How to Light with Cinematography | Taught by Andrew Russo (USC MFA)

Hey, I'm Andrew Russo, and I'm working here with Creator Up to do a cinematography class. And right now we're going to talk about lighting. Lighting is this big subject that a lot of people want to know about. So I just wanted to talk a little bit about my approach to lighting and how I attack a scene, a shot, an interview, anything. And the first thing I'm going to think about is how I want my background to look. Now, obviously for this, we decided to do a very dark background so that the focus is more on us, which, you know, is not uncommon for interviews. But, you know, there might be a splash of light here, a splash of light there. It really depends on the tone of what you want the material to feel like. As you've seen in some previous episodes that I've done, the backgrounds are much more lit. For this one, we decided to do a little darker background. So as I approach lighting, I really take a one light at a time approach. Okay, so once I've kind of figured out how I want my background to look, then I work my way toward the camera. Okay, so I know how my background's gonna look. Now, how do I want my subject to look? And for this, I've really taken a simple three-light approach. And you hear a lot about the, you know, three-point lighting, backlight, you know, key light, fill light. Generally speaking, your lights can be, it doesn't have to be 3, it can be 4, it can be 5, it can be 1. It just depends on the story, what you want to tell, what the mood you want to set. So in this situation, what I've done with my subject, Troy, come on over here. This is my actor, Troy, is I've created a key light from this side, a fill from this side, and a back rim.
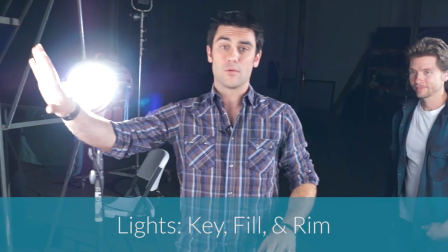[1:29]
So let's take a look at some of those lights. So what I've done here is I've got a 1K with a bounce. All right, I've decided to bounce my light, and what that's gonna do is create a lot more diffusion.
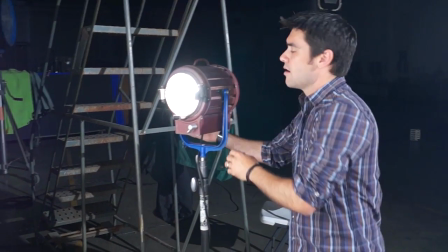[1:37]
It's probably gonna be pretty hot when you see it, but if I turn this light off,
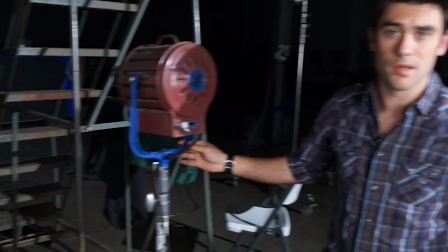[1:41]
you know, that's basically, it's just a piece of styrofoam, essentially, that is gonna be bouncing light onto my subject.
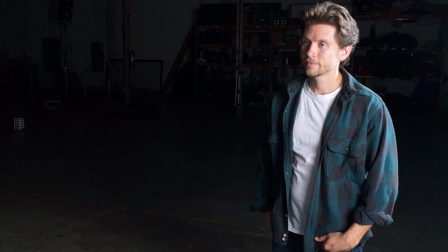[1:48]
And you can see on Troy right now, I've got his key light set up, and then the minute it's like a different movie, right?
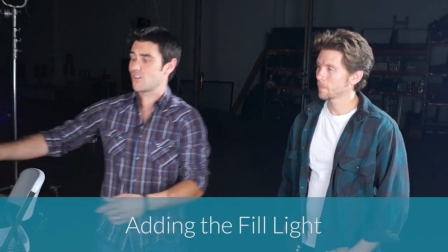[1:56]
And that sometimes is the difference between a drama and a comedy. It's just, you know, losing your fill light.
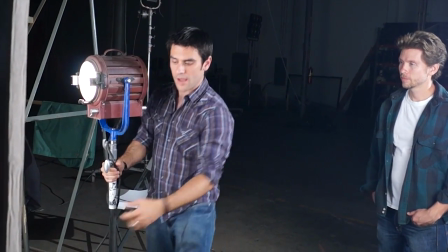[2:03]
And in a comedy, I might have something where it's more evenly on him. You know, and that's how I think about lighting. Just keep it simple.
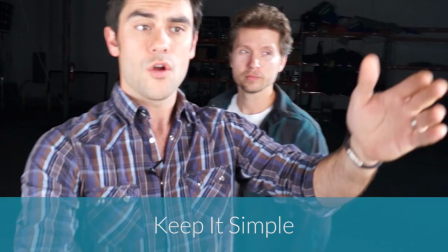[2:14]
What's gonna look good? Obviously, I've got this bounce card here. I've got, on this side, I've got a bleached muzz with a 2K.
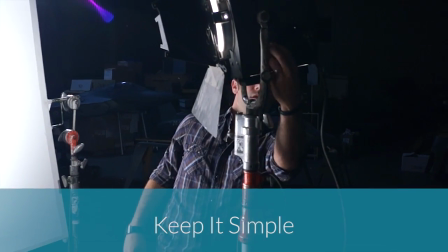[2:22]
Sorry, this is super bright. And as I turn that off,
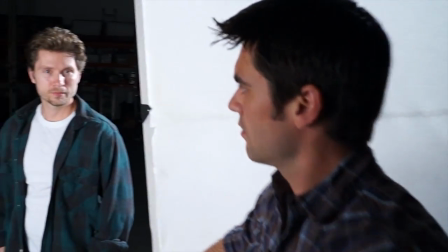[2:28]
you know, again, if we look at our actor, that's gonna be his fill light.
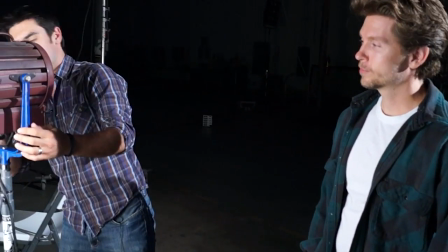[2:34]
And then let's bring it back to just one light. And come on over here with the camera.
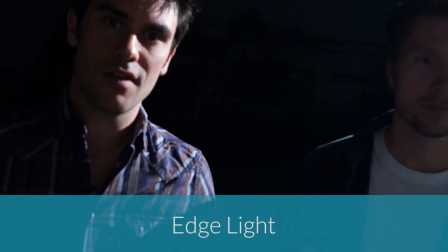[2:38]
Now we've got just an edge. And that's our third kind of light.
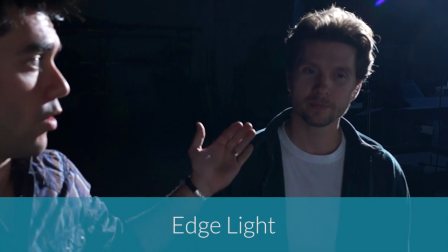[2:43]
So if I were to go back and rebuild this, I've got one light here as his backlight.
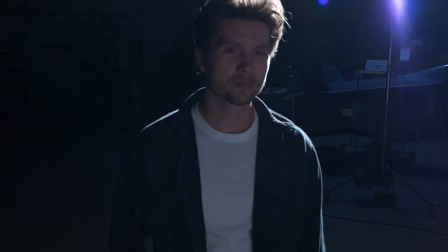[2:49]
Just stay right there. I'm gonna come in with the key light, and then Troy, can you look right here for me?
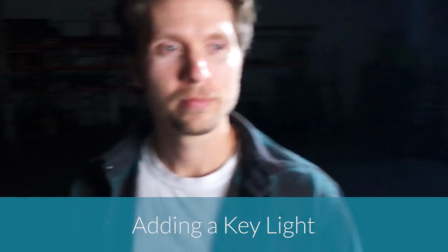[2:55]
Now back over there for camera. And then finally, I've got his fill. And it looks great. It's beautiful lighting. All the quality is really nice, and that's one way that you can light, interview, or any subject from a music video to feature films to TV.